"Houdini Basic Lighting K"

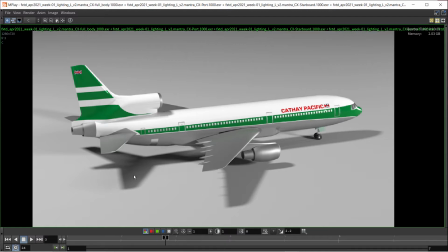246s
So we got this rim light coming in, casting that dark shadow right there. Um, and then obviously where the shadows are the darkest is where the three lights shadows overlap. Then we have the key light coming in here from the planes.
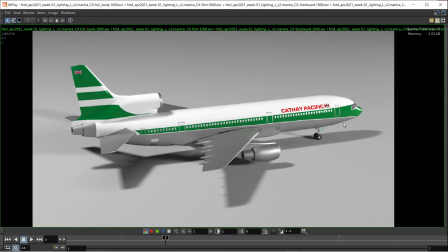265s
If we're looking at the plane from the front, same direction, top left. And then there's a fill light coming in, adding some detail in it. Here's the character underneath the airplane.
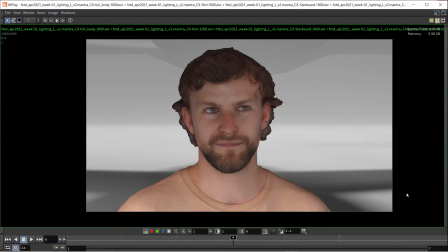278s
And so at the beginning of where the animation of the camera begins to move on this, he's already under the full light or full shadow of the airplane, or pretty much under the full shadow.
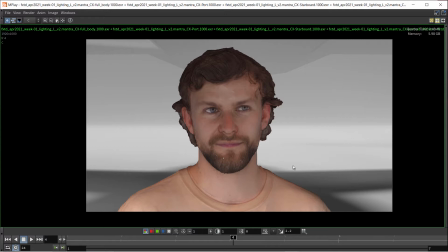291s
He's getting some bounce light up from the ground up, so that the bottom is a little bit brighter on him.
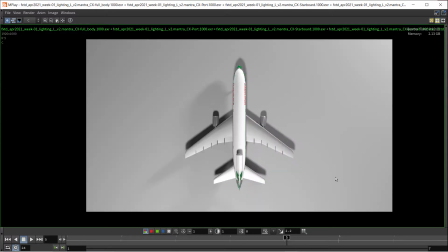299s
Here's the top view. Not quite, the rim light is in the back here, so we're not exactly from the rim light's point of view, but or actually straight above the airplane. So we see the rim light shadow coming in, going forward. So the rim light's actually much further back, and then we have a key light and
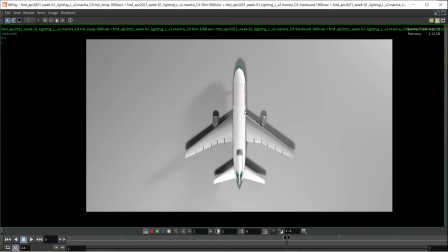321s
coming from the top right corner of this screen, and then the fill light coming in here.
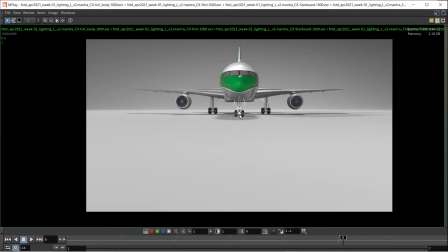331s
Here's the front view at the same camera height. I adjusted the rotation up a little bit. And so we see a lot of ground there. So the camera is much further back. And the man is standing like right in the middle there. So he's kind of hidden by the front landing gear.
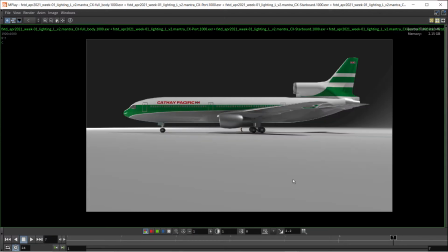350s
So we see that. And then here's the port side of view of the airplane. And so we see him standing in that space there. And so the lighting is still the same, but it shows the product.
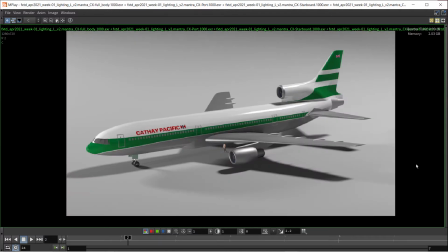367s
I'm using the term product here to talk about the airplane, obviously, but it's showing everything and the light and darkness that's going on in this. Because of the position of the light, we see the form of the aircraft coming up quite nicely, quite quite nicely, quite nice.
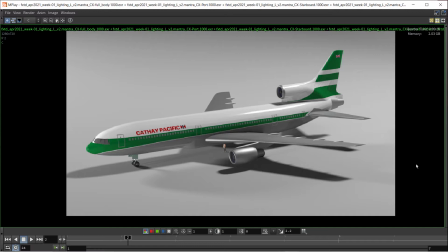386s
And even though I'm not looking at it from the direct camera view, and I'm not looking at it from the front camera view. I'm looking at it from the side view. Just having those lights in those three different positions helps bring out the form of this aircraft,
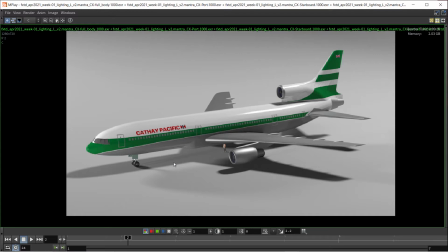405s
especially since I'm off to the camera right position of my original camera. So my original camera would be right there lined up along but that axis there between the character and the wheels.
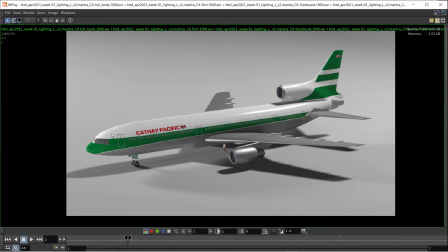423s
The key light is now acting a bit like a rim. The rim light is still acting like a rim, but almost a bit of a fill, and then the fill light's filling in some detail. Now when I created this, the fill light, I think I scaled the Y down a little bit on that.
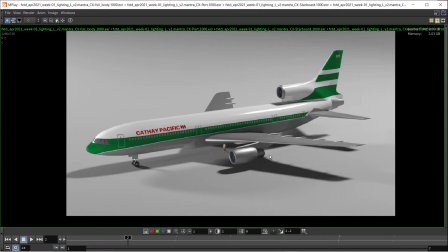441s
I think the fill light is smaller, so most of the light is coming from the key and the rim and the fill just because of the size is smaller. Um, but anyway, the whole idea of this set of videos is having these three
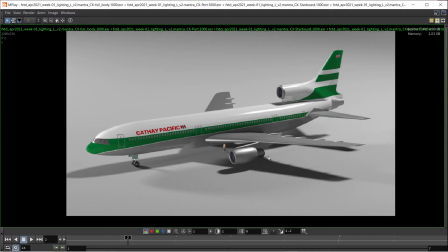461s
different lights in position so that it builds out a nice form of your aircraft or your subject that you're trying to render, whether it's something human sized like a character, or it's large like an aircraft.
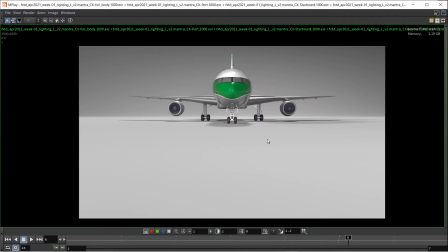479s
Now this kind of lighting, I mean, it looks like studio lighting, and as I mentioned before, I grew up kind of in a photo studio taking pictures all the time.